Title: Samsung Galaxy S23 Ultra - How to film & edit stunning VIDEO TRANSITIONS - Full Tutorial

And this is what, you know, separates amateur and okay looking videos to videos that stand out from the usual videos that you see all the time.
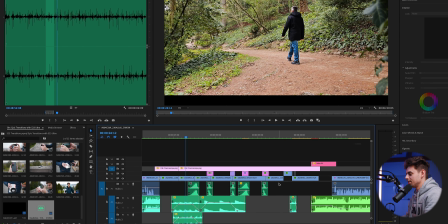502s
Since this entire transition sequence is pretty short, I wanted to have a fast and rock music.
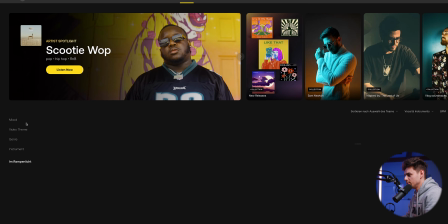508s
So what I did is basically I went to Artlist, went over to music, and then I was basically, you know, picking my video theme.
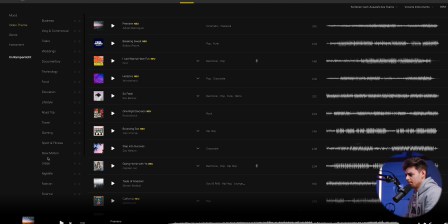516s
And in this case, I was picking urban, because I wanted to have a bit of an urban feeling. And then I went over to genre, and like I said, I wanted to have rock, so I also dialed that in.
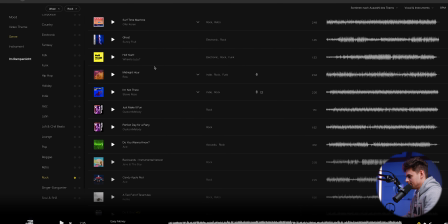527s
And then Artlist basically, you know, just gives me, you know, basically countless of different options.
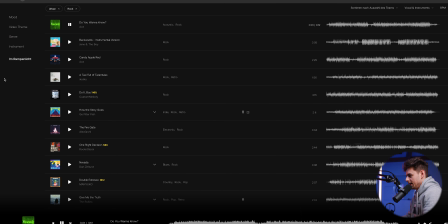533s
And then I just went through the different clips, and yeah, I just, you know, listened to a bunch of different options that Artlist was providing me.
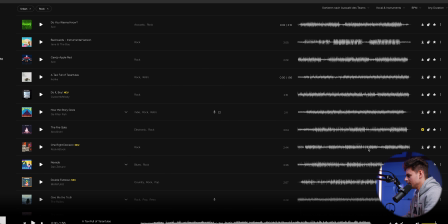542s
And as you can see, this one is the one that I was downloading, so I just tap on that very quickly.
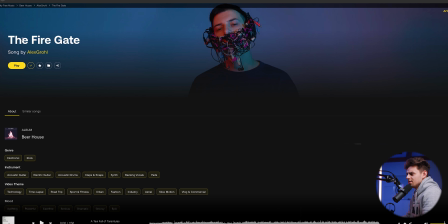548s
The music that I was using for this video is called The Firegate from Alex Grohl.
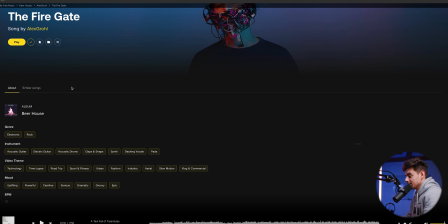553s
And yeah, I think it sounded very, very nice. I really liked it. And yeah, this is what I ended up using.
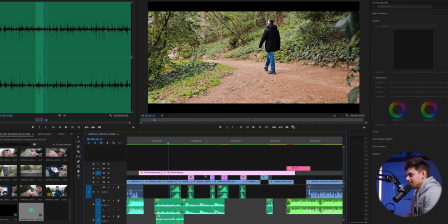559s
If we take another look at the entire edit, this, what you can see here at the bottom,
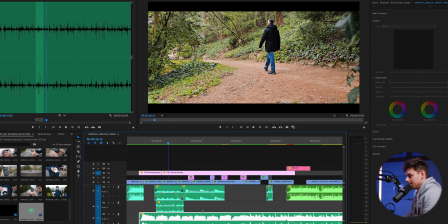564s
this is the music that we have just been talking about, and everything that you can see above here,
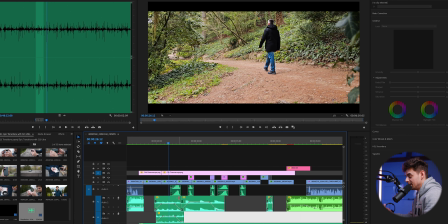569s
this is all ambient sounds and sound effects and, you know, different types of sounds to just enhance the entire edits.
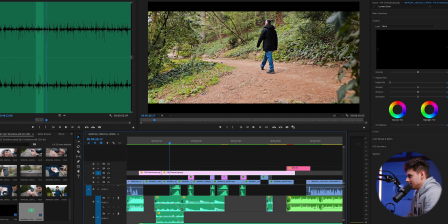577s
So what I was doing is basically I was just looking at the different clips, and this clip, for example, is in the woods and a person is walking. So I was searching for different sound effects of ambience of woods basically, and also a person walking on dirt basically.
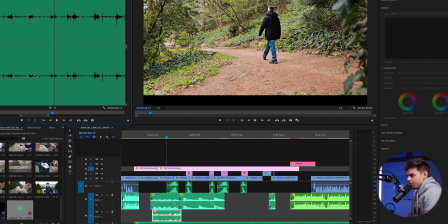593s
So let's see what we have right here. This is of course also from Artlist, and this is walking crunchy footsteps. This is what it sounds like.
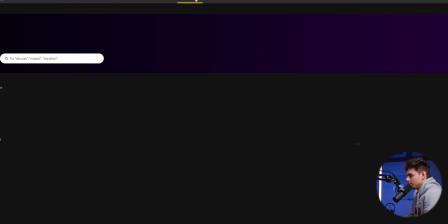603s
And basically what I was doing for the transitions, for example, I went here over 2 sound effects, and then I was searching for whoosh sound effects.
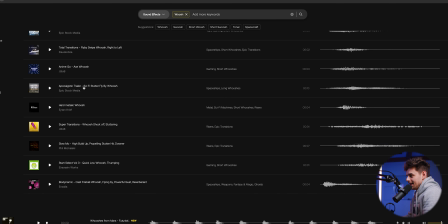612s
It's very simple, and then you again have countless of different options. And then basically you just pick what you like.
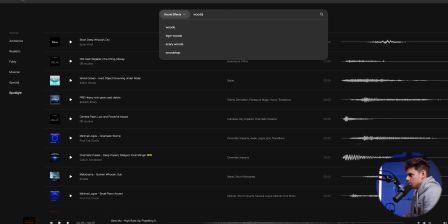621s
And for the ambient sounds, I was also just searching for woods, for example, not tiger woods this time.
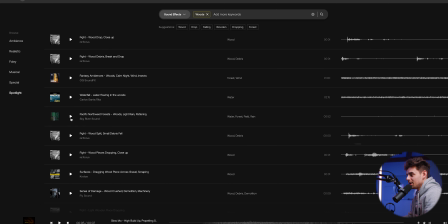627s
And then basically I just picked, you know, whatever fitted best for my video.
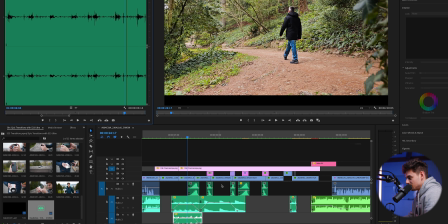632s
And yeah, this is how I got the music and the sound effects for this video. And yes, Artlist is very kindly sponsoring this video, but I'm using Artlist anyways. They have more than 25,000 different songs, more than 27,000 different sound effects. So if you're searching for high quality music and sound effects for your videos, then check out the link down below. Then you will get 2 extra free months when picking an annual plan. So thank you very much, Artlist, for sponsoring and supporting this channel.
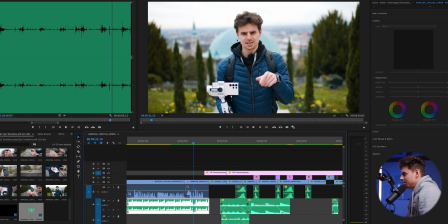659s
But now let's come back to the entire sequence, and I wanted to include this intro shot in the final B-roll transition sequence already.
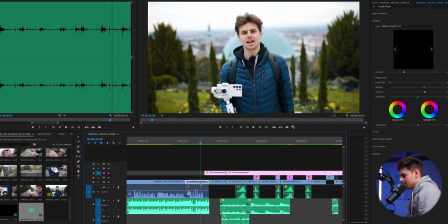668s
So what we did is we ended the first shot, you know, we actually were whipping up to the sky.
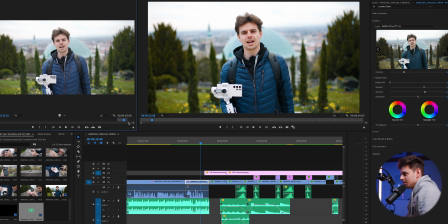673s
So what you can see, this is the raw clip.
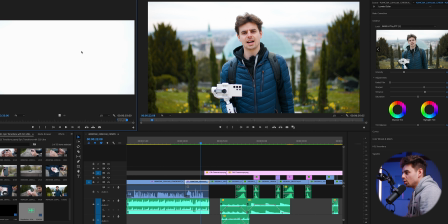676s
So we were actually wiping up to the sky, and the goal was to finish this off with an completely white background.
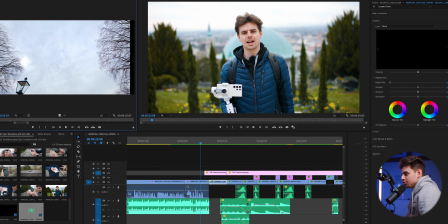685s
And the next shot actually started the same way. Unfortunately, due to the fact that the S23 Ultra has such a high dynamic range, we could not, make this completely white.
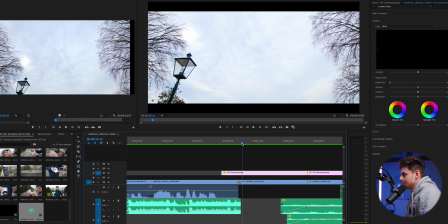695s
But with just a quick cross dissolve transition, we managed to, make this transition sort of seamless.
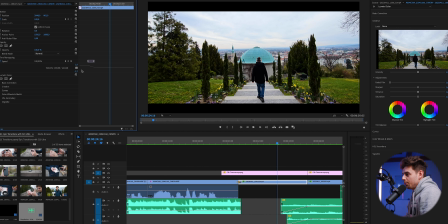702s
If we take a closer look here at this clip, then I was also starting it off with a bit of a speed ramp because the original shot just took way too long.
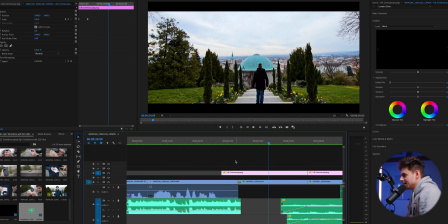710s
And like this, it's just a bit more dynamic and it just looks a bit cooler.
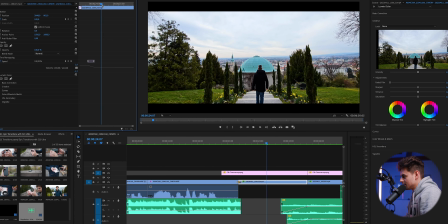714s
So it starts off faster and then it slows down to 100% of the speed.
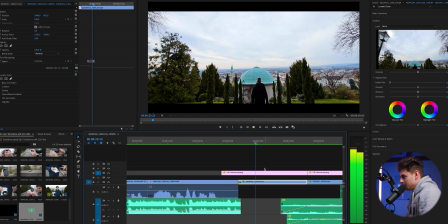719s
For the entire video, I was also adding a cinema scope because I just think it just looks a bit more cinematic,
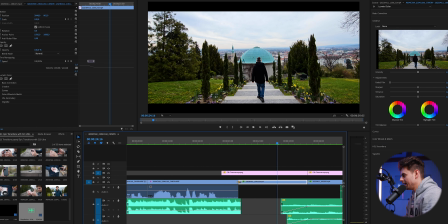725s
and also, with the nice leading lines that we have in this video, I just thought it would, it just would look a bit nicer.
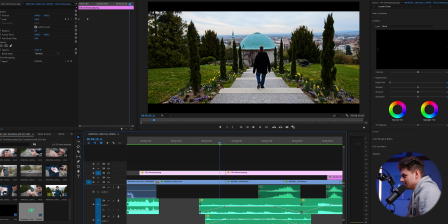732s
So the transition here to the next shot is basically just a hard cut, so no transition there.
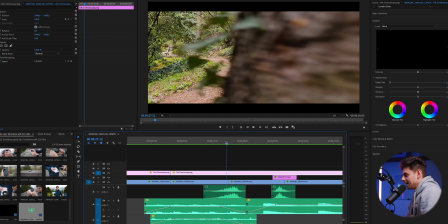738s
Then we have this walking shot, and like I've said before, we were planning to, use this tree as our transition.
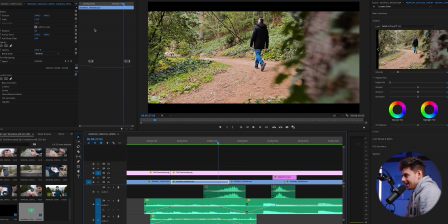745s
And actually what I did is I again just started off this clip with a speed ramp.
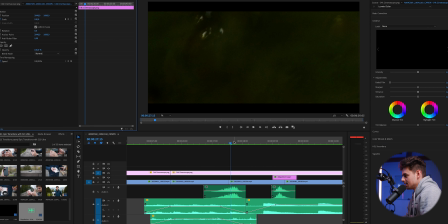750s
So it started off fast, then it goes slow, and then it speeds up again fast. And then I was just searching for a spot where it sort of looked similar.
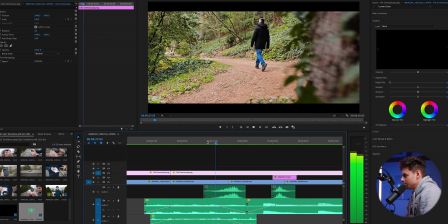759s
It's not perfect, but in the motion you cannot really see it.
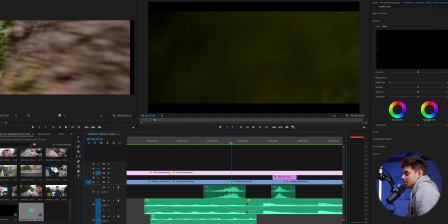764s
And then again, I was just adding a swoosh sound effect from Artlist.
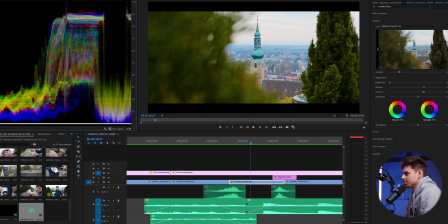768s
The next clip basically, is also, it starts off fast and then it's just a regular speed.
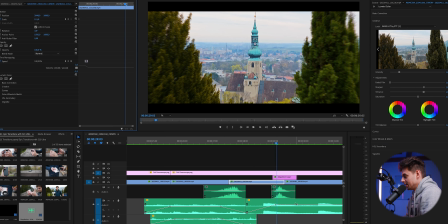774s
Then I was adding a zoom in transition with another swoosh sound effect, and in the background I added some church bells, also from Artlist.
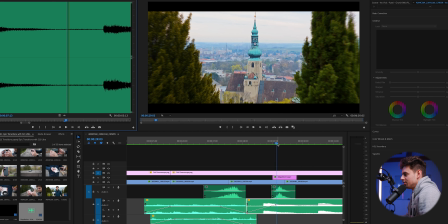783s
And these are just the small things that just add up to this video and that make it just, like I said before, just stand out from the usual videos.
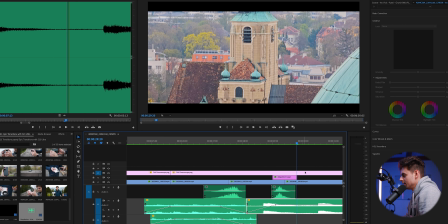791s
So there we have the zoom in transition. Then we have the church bells in the background.
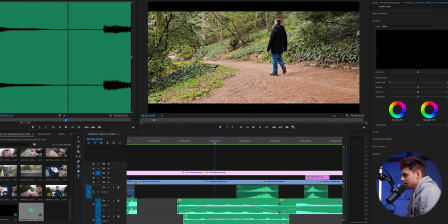798s
And also here when Alex is walking in the woods, I have the footsteps. We have the footsteps, and then I also have some ambient sounds of the woods right there.
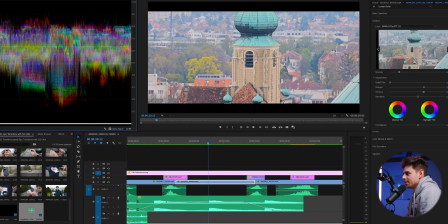807s
Then there is nothing special going on. Again, a bit of a speed ramp for this clip. So I just, sped it up at the beginning, but that's it.
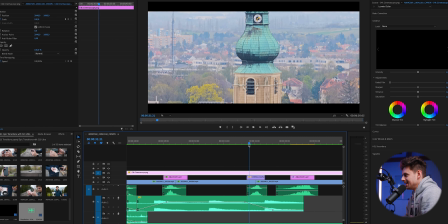815s
And then I was adding this light leak transition right here. This is a very nice and easy way to hide a cut like this.
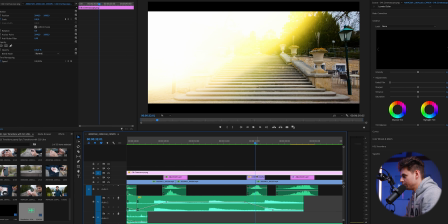822s
And I also got this from Artlist because I have the full membership. So there you can also download some footage also.
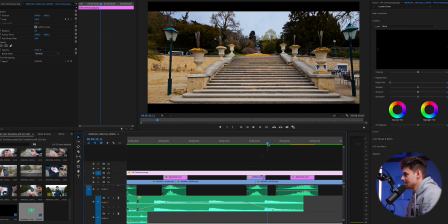829s
And yeah, you can use this for transitions like this. With the next shot, basically, I was again just using speed ramps.
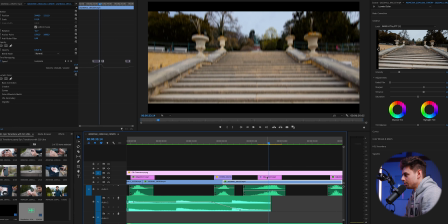837s
And then here I was also adding some directional blur to fake a bit of the motion blur that I did not have.
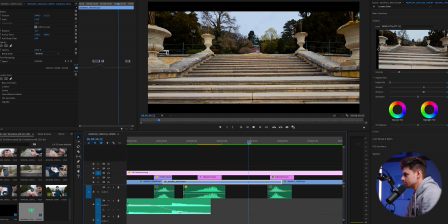844s
Again, a bit of a swoosh down below. Nothing special going on there.
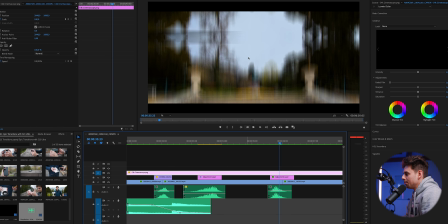850s
Then we have a wipe upwards transition. You can use, you basically have transitions like this in any editor these days, no matter if it's Final Cut.
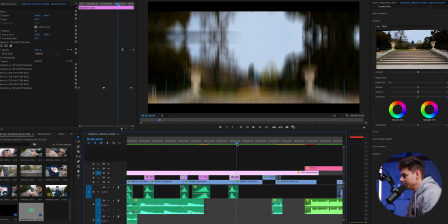859s
You also have this in VN, for example, if you are editing on your phone. So nothing special there going on.
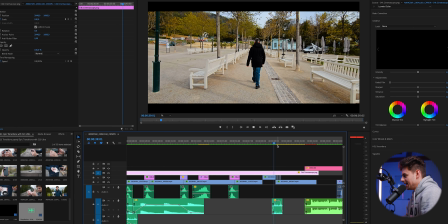867s
Then again, we have a hard cut, and then we have this nice blink and you'll miss it transition, or however you want to call it.
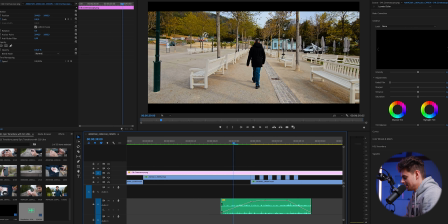875s
I think in the video I called it the match cut transition, and I will show you why it's a match cut. Because if we go frame by frame, you can see it matches pretty perfectly fine, and this is what creates this nice effect.
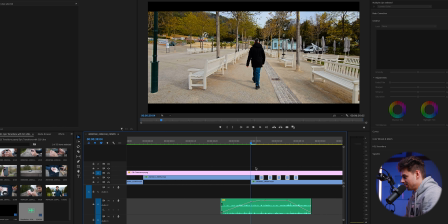889s
And then the way on how I was doing this effect right here is I basically just cut out, you know, each individual frame or each other frame, and then you get this nice blinking effect.
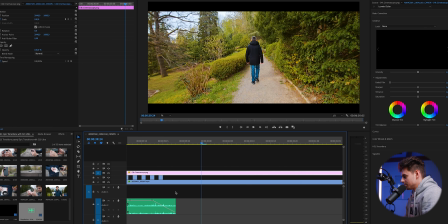902s
And then yeah, I was also adding a sound effect right there. This one was pretty difficult to find because I was searching for a blinking sound effect, and it was pretty difficult to describe like what I was searching for. But then I was finding this vinyl, like how's it called in English? Comment down below.
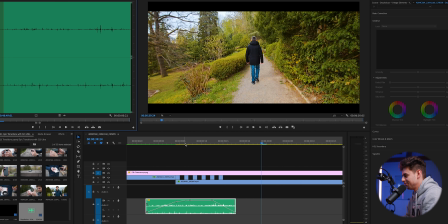920s
But I was basically finding this sound effect right here, and it worked pretty fine.
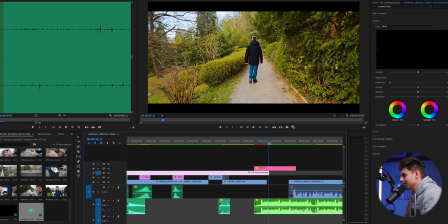926s
And that's basically it. That's the entire, you know, editing process for this, you know, transition sequence.
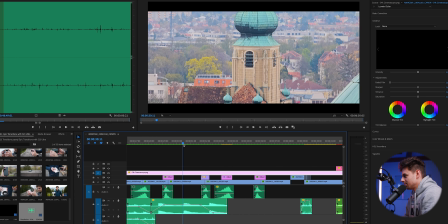934s
To be honest, the editing for this only took like 20-30 minutes.
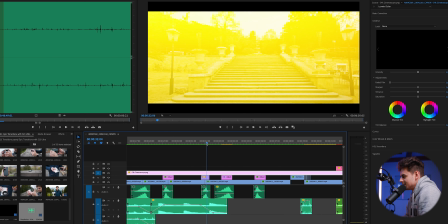939s
Like I said, it's nothing special at all.
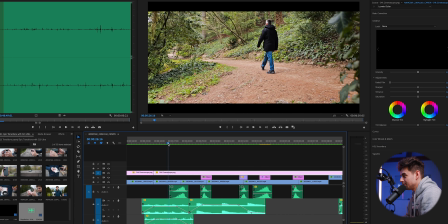941s
If you plan your shots up front, if you film them in the way on how you like them, if you already have a plan on how the transition sequence should be looking like,
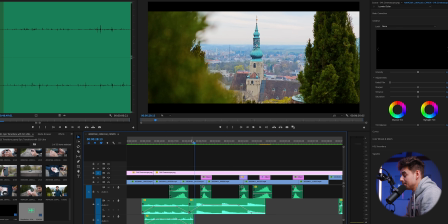949s
then editing a sequence like this is basically a piece of cake. So I hope this video was helpful for you. I hope you now got a bit of a better understanding on how I made this video. Of course, I did not go super in depth into the editing right now, because otherwise this video would be like 2 hours long. If you want to learn more and much more in depth on how I make these kinds of videos, then you can click the first link down below, that like button. There you will find a link to our online course called Smartphone Filmmaking Pro. There you will find more than 240 tutorials, and there I'm much more in depth going into the details on how I make these kinds of videos.